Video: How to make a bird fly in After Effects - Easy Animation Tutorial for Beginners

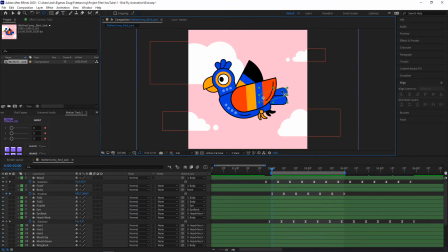18:12 the next thing we can do is animate maybe the tail here and I will press again for the rotation and when the bird is like in the lowest point
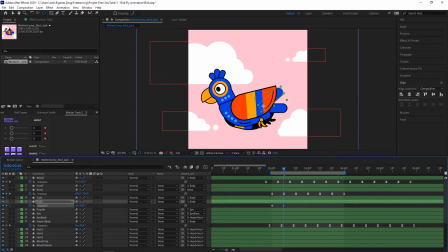18:23 And the tail maybe can go down or up, let's make up.
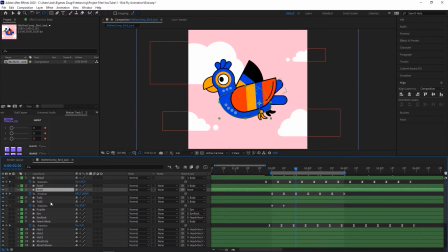18:33 And I will first orientate always with the body, because here is the main movement. Then again F9, copy and paste the tree two times.
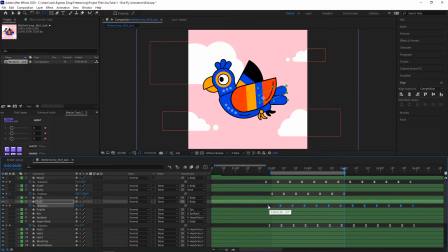18:51 And move it a bit, maybe like this, and let's see how it looks. And actually now the back tail has a nice animation here. And because I'm lazy I will just copy and paste the rotation point from this back tail
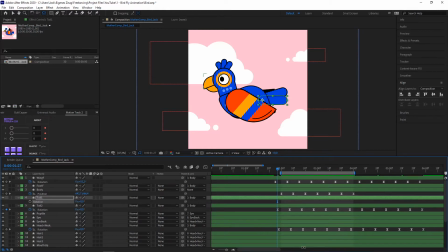19:10 that I already created again to my other tail part here. I just select all my keyframes, go to rotation and press paste and move it again a bit left so it's not the same aligned and i will just check out how it looks and now you can see
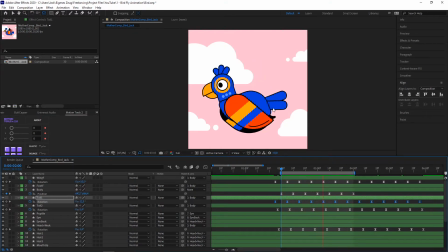19:30 it has like this flappy fluid animation the next thing i will do is the same with the hair on the top and actually i can again just copy and paste my animation that i did before i think
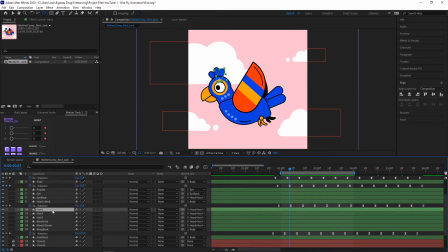19:47 let's try it out let's see what happens so i press r for the hair in front here paste it inside and let's see actually it looks nice and
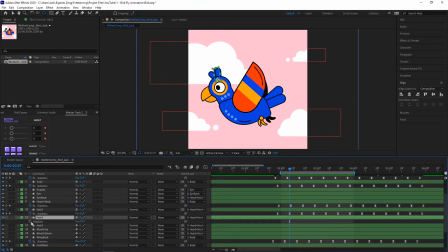20:03 I will use the same rotation that I animated before for the other hair here so I press your hair and I will also align a bit like this so it's not happening at the same time like this for example let's see how
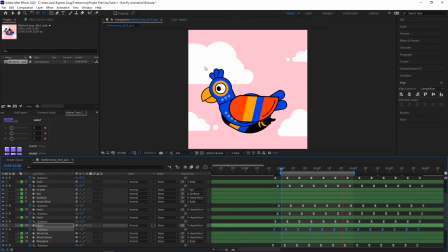20:19 it looks and And now the hair has like some nice animation, quickly and easily done in less than a minute. We can apply the same stuff also for the foot here maybe, because they look a bit stiff here, the foot layers.
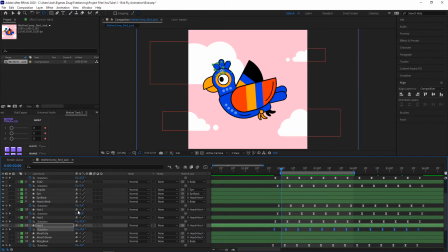20:37 And I will copy again. As you can see I just copy all the stuff. But that's the trick sometimes. So I copy it, move it a bit here so it doesn't align with the body. to have like this smooth stuff
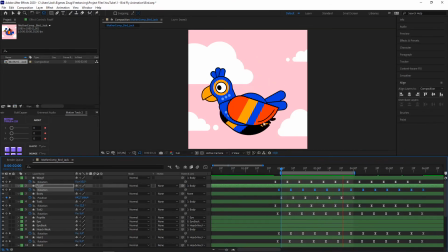20:52 smooth and simple animation here and
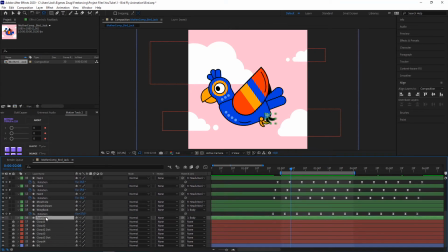20:57 I will do the same thing with the foot at the back let's see it like this right
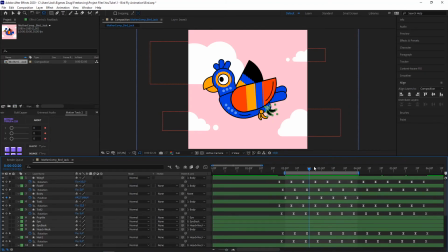21:12 now you can see it's getting a bit crowded so you should always name your layers and I I will just try to check where my keyframe starts at the front foot.
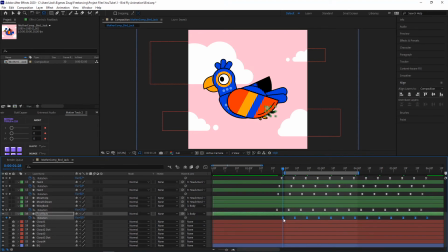21:28 And I will make the back foot like the same first and then move it just a bit to the left. So it's not happening at the same time but still somehow the same.
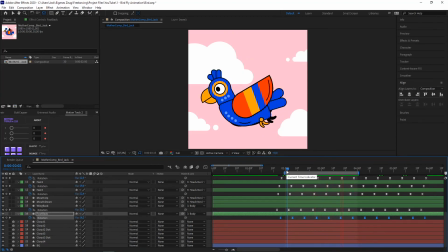21:40 And actually the bird animation is done for my case. So to animate the clouds I will do just a simple simple animation.
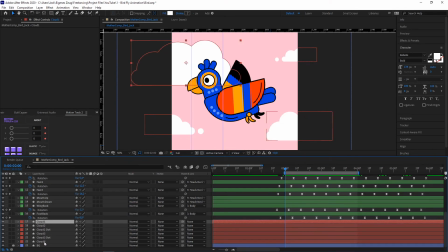21:49 So I will go to cloud1 and shift cloud4.
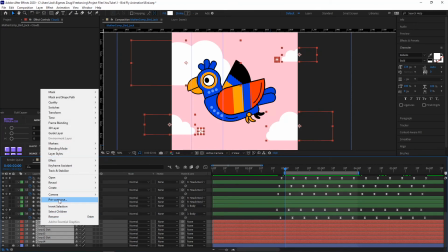21:54 So all clouds are selected here. Press right click pre-compose and pre-compose will say like this.
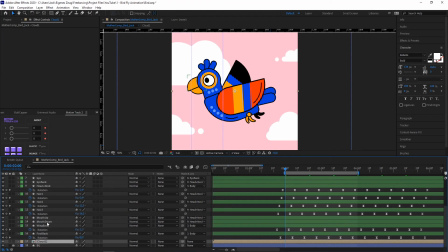22:04 And I say cloud1, press ok and it will create like a cloud folder.